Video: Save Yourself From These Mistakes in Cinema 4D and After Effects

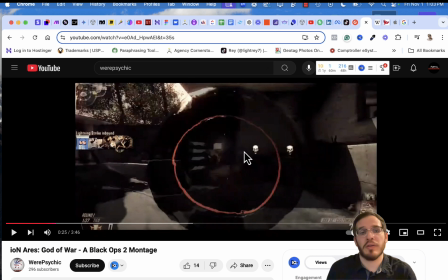And you, of course, you could see some warpiness, but not as much as this, which was pretty good. It basically smoothed it out, which was awesome.
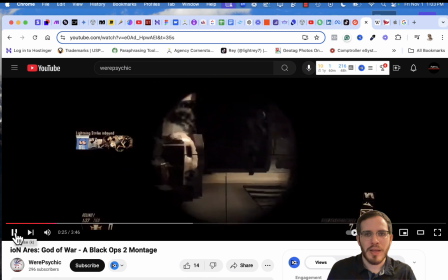I apologize, I don't remember what it was. And boom, see, there we go, the animation again.
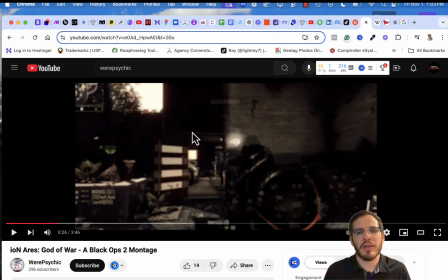Here, I didn't need to motion track anything because I just needed to add the animation of the actual braking. So it was actually relatively easy until I got to the third person.
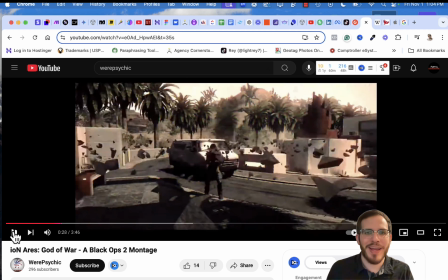Now, bam, now I had to track stuff.
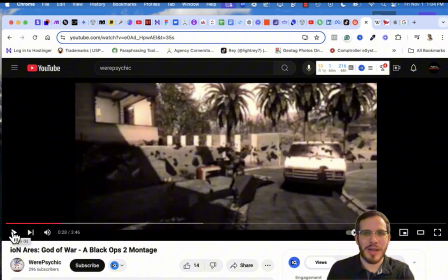Or maybe not, and I just added the random stuff there, made it easy for myself, and just added, oh wait. No, I did need to track it because it has to go with the scene. So it's going with the scene.
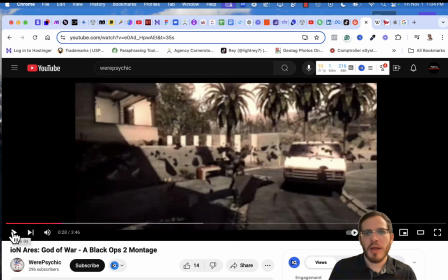And again, I should have added some blur with the shadow so that it can be part of the scene, making it go a little bit this way. But since I wanted to get the project out as quickly as possible, I didn't want to basically spend more time doing that, which would take way more.
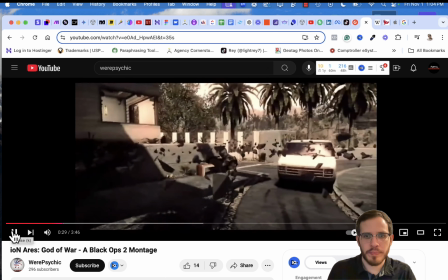It would take maybe double what I was gonna do. And yeah, it is being tracked now.
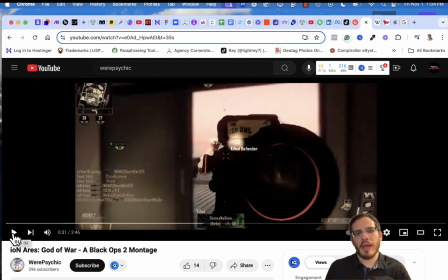So I did have to track that. And there we have that. And let me go over another one. So just to explain, I like this one a lot.
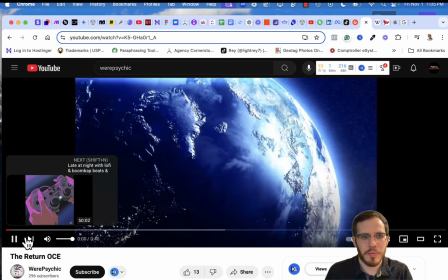This is the one that it's a return, but then I left again. Of course, the logo.
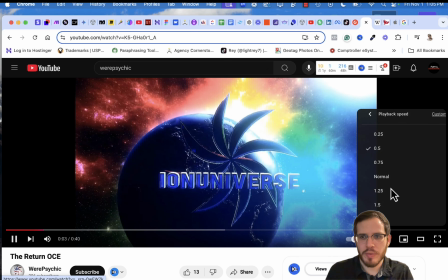Let me do the playback as normal.
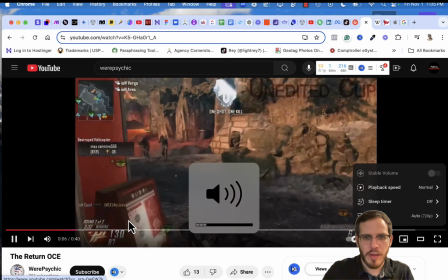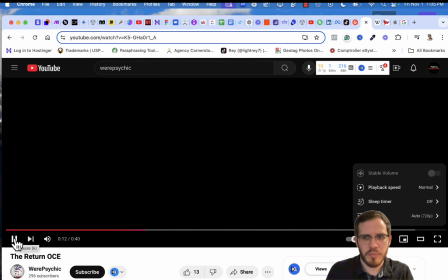And this is basically the unedited clip, and it's gonna start being loud. Yeah.
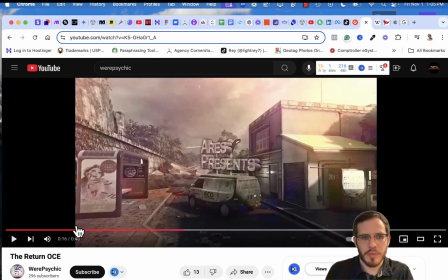So there we go.
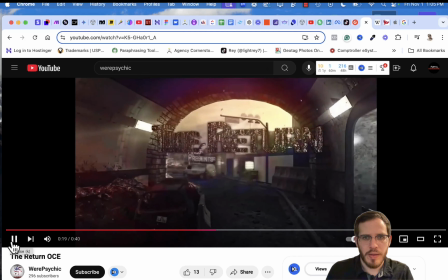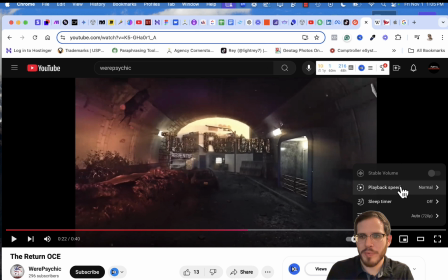Nice. Okay, so now let's play it back. 1.5.
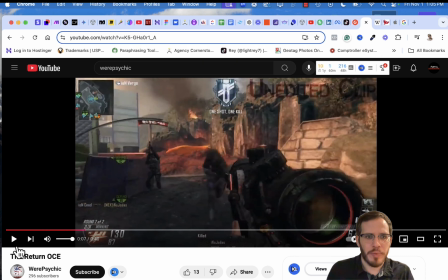So now we're going with the unedited clip. I'm basically showing what the unedited clip was.
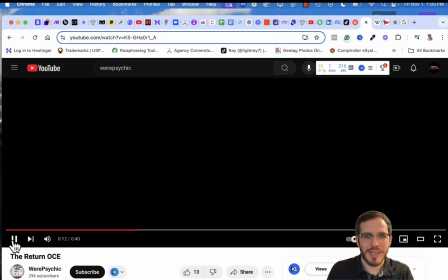And then we're going straight into what the edited clip looks like. With the music, of course.
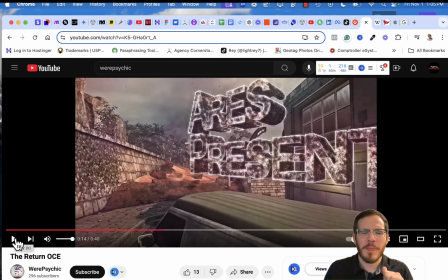You're like, I always wanted to start it off with the tension, the suspense, like what's gonna happen. Because that's what I love to do, especially with everything I do. So here we see this, Eris Presents, right, of the little OCE, whatever. I forgot what it's called. It's probably another one.
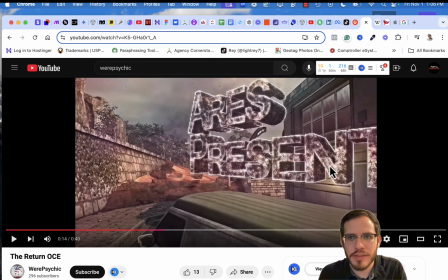Where I'm using this text and it's going and warping with what animation I'm adding to it.
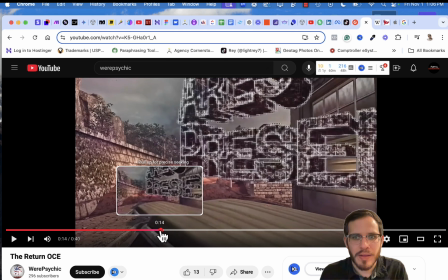So let me go back. It's nice. See how awesome that looks?
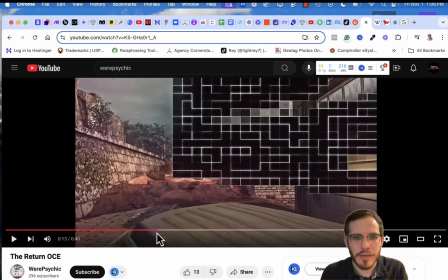The only way to make this was you had to see it looks so cool, right?
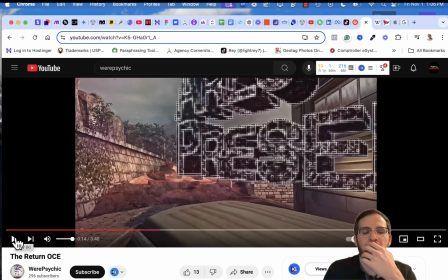I could have slow motion this a little bit more. Bam. So this is I think it's a plugin within After Effects, and this text was in Element 3D,
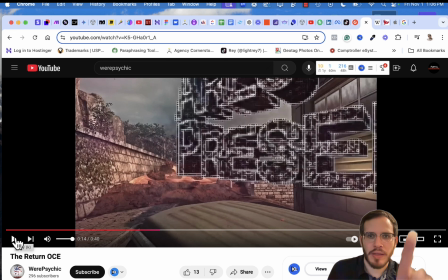and then I motion tracked it, and then I added the motion tracking with the the Eris Present text to the null object. Or I sent it over to Cinema 4D and then brought it back. And it was just a lot of going back and forth.
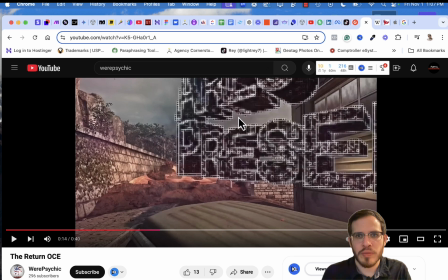This text here, I forgot what font this was, but this is what I love to do is I like that glow. I always like the presentation. I love the glow. I like how it looks. It just puts a little bit of touch to everything.
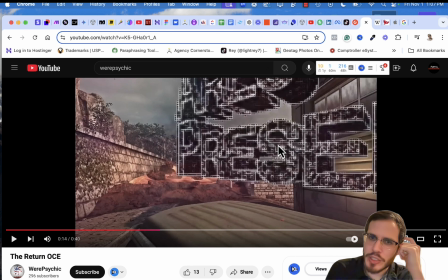And this is a pixelation. So it's a pixelation. And then it's wrapping around the 3D element. So it is not just like wrapping around, for example, the 2D, but it's like all by it's wrapping around the whole thing, which makes it a lot more
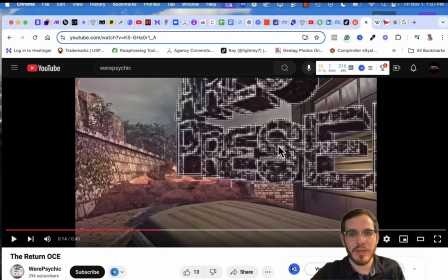realistic that way, because the 3D element was part of Adobe After Effects.
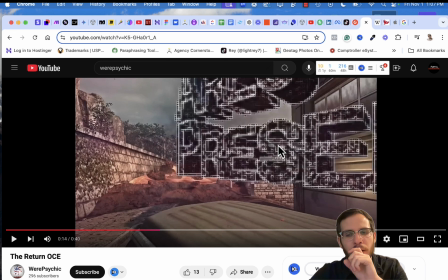And then I added also like a plugin where I forgot what it's called, but it added the glow. I think it's probably the glow. It's a glow, and I think I might have added a Fresnel, pixelated, or like a Fresnel to the texture.
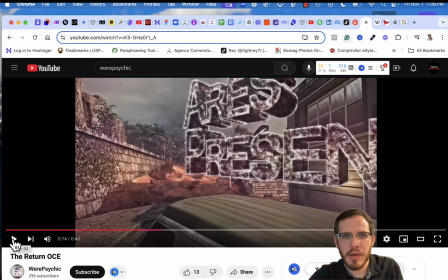Let me see. You see how that looks? It looks so good. If you don't agree with me, go ahead and like that video, where it is. And if you do, go ahead and like that video because this looks awesome, admit it or not.
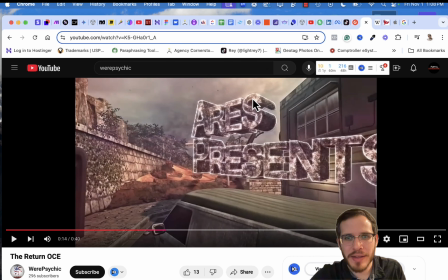And this here is a texture that I added to him, to this here, which I also added magic bullet looks to make these little subtle textures like pop out more,
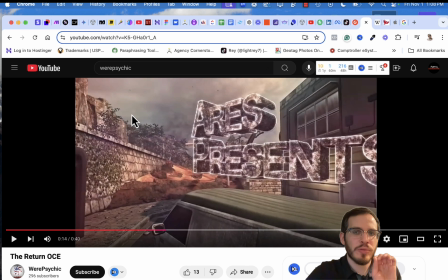and adding the texture that more likely is to pop out with that magic bullet looks, which is what causes also the scene to look like grayish and purplish and looks really cinematic-y, dramatic. I love it. Basically is what makes it look so good.
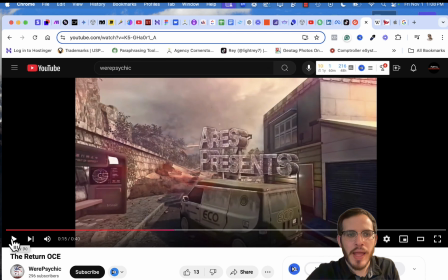Have I ever seen anyone do this? No. No one else does this kind of work.
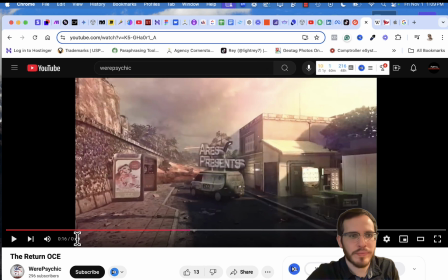And then it just goes back to being stone. And then fades into the background.
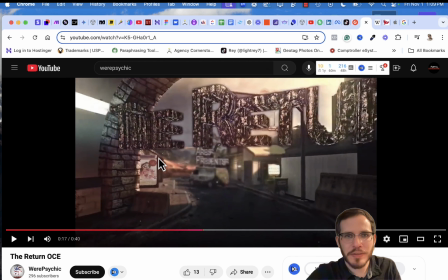And then there we have it. Texture, man, was the bomb. I love this texture. It was like a magma-y kind of like rocky texture, granite-like. Love it. Especially in cinematic things like this. I added this I added with the magic bullet looks.
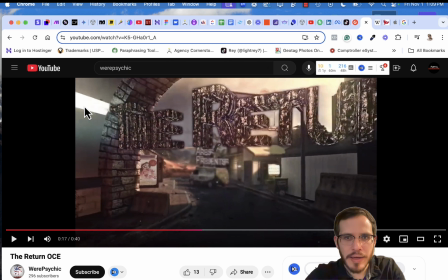I added this filter, which basically added up here. As you can see, it cuts it up right here. So I added like a shine. So everything on the top would shine, and anything on the bottom was kind of normal, but it was still hold to the magic bullet look style.
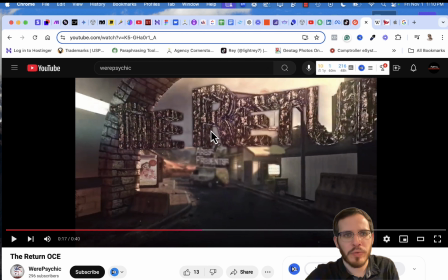But on the top, it would use the glow, so everything on the top would glow like this, the sky, and then the optical flare going through.
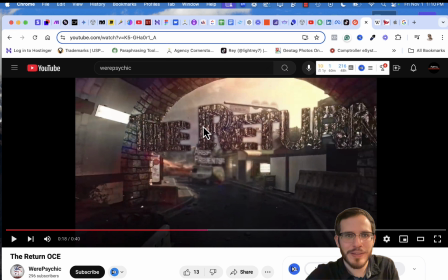And then that's when, you know, see how it looks? It just looks like it's real sunlight. And to me, that just looks so cool. Like if it's part of the scene. You see what I mean here? Like it's not like this is part of the actual video.
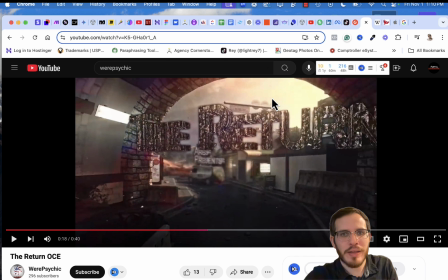You add this as like the shimmer. I think that's what it's called, the shimmer. And you add it here on the background with optical flare, and then you're gonna see that I raise the shimmer in a bit.
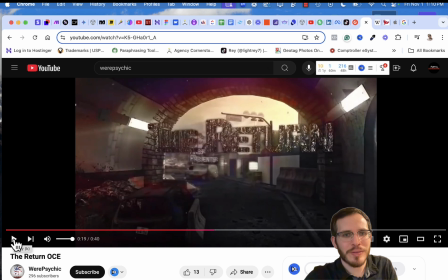And there we go with the glitch. That's the glitch effect with the, I was gonna say Twixter. What is it called? Let's just call it the glitch effect with another glitch effect. So it was two glitch effects. Twixter, no, I forgot.
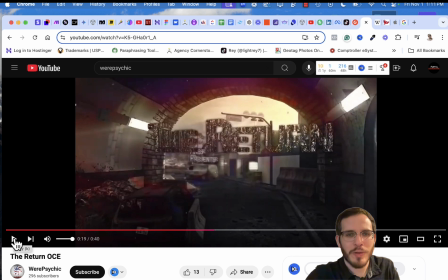Twixter's the one that's slow-mo. So right here I'm adding the slow-mo.
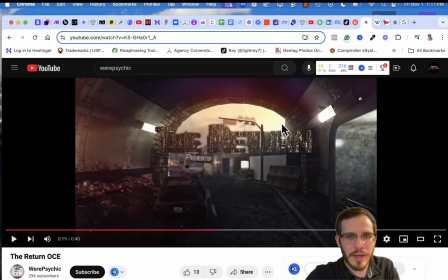And then as it's going here, like here I'm waiting for the suspense so that then
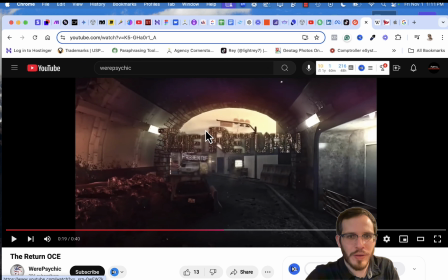I could add the shimmer, and you know the optical the lights are going in, it's shimmering basically. I would put the shimmer right here. You probably wouldn't be able to see it, but anything that's here is just gonna show like it's rays of light, which is still native, I think, to Cinema 4D.
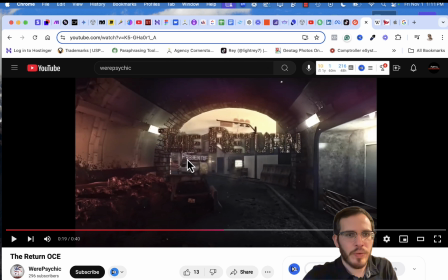I don't think it's a paid one, so it is actually relatively easy to do. And then of course over here I had to basically mask it out of here. You have to mask these individually and track it. So see how it's going through the text.
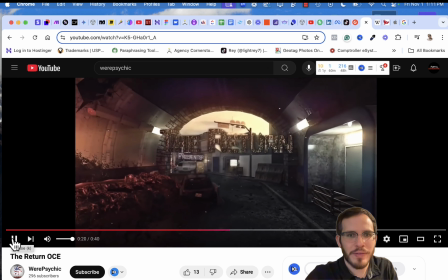You have to slow it down a lot, and then finally it's like presentation wise.
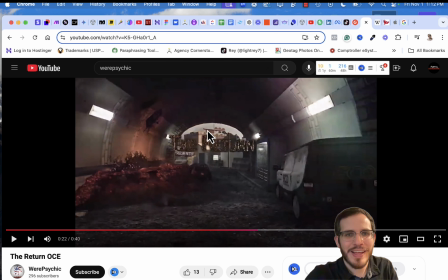There we go. See the shimmer gone. And see, that wasn't part of the actual video. I thought it was gonna actually shine more and then leave, but I should have done that. Now it's going to the regular dead look, like it's like if there's no hope anymore, and now it's like, oh, but he's back.
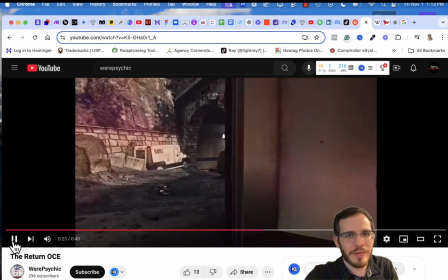You see, and then now it's going right into it. I actually messed up right here.
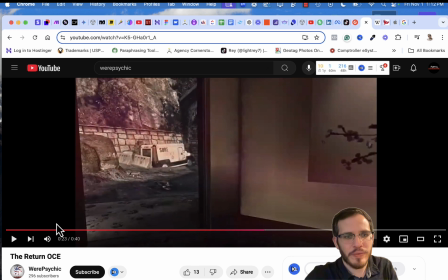I should have removed that.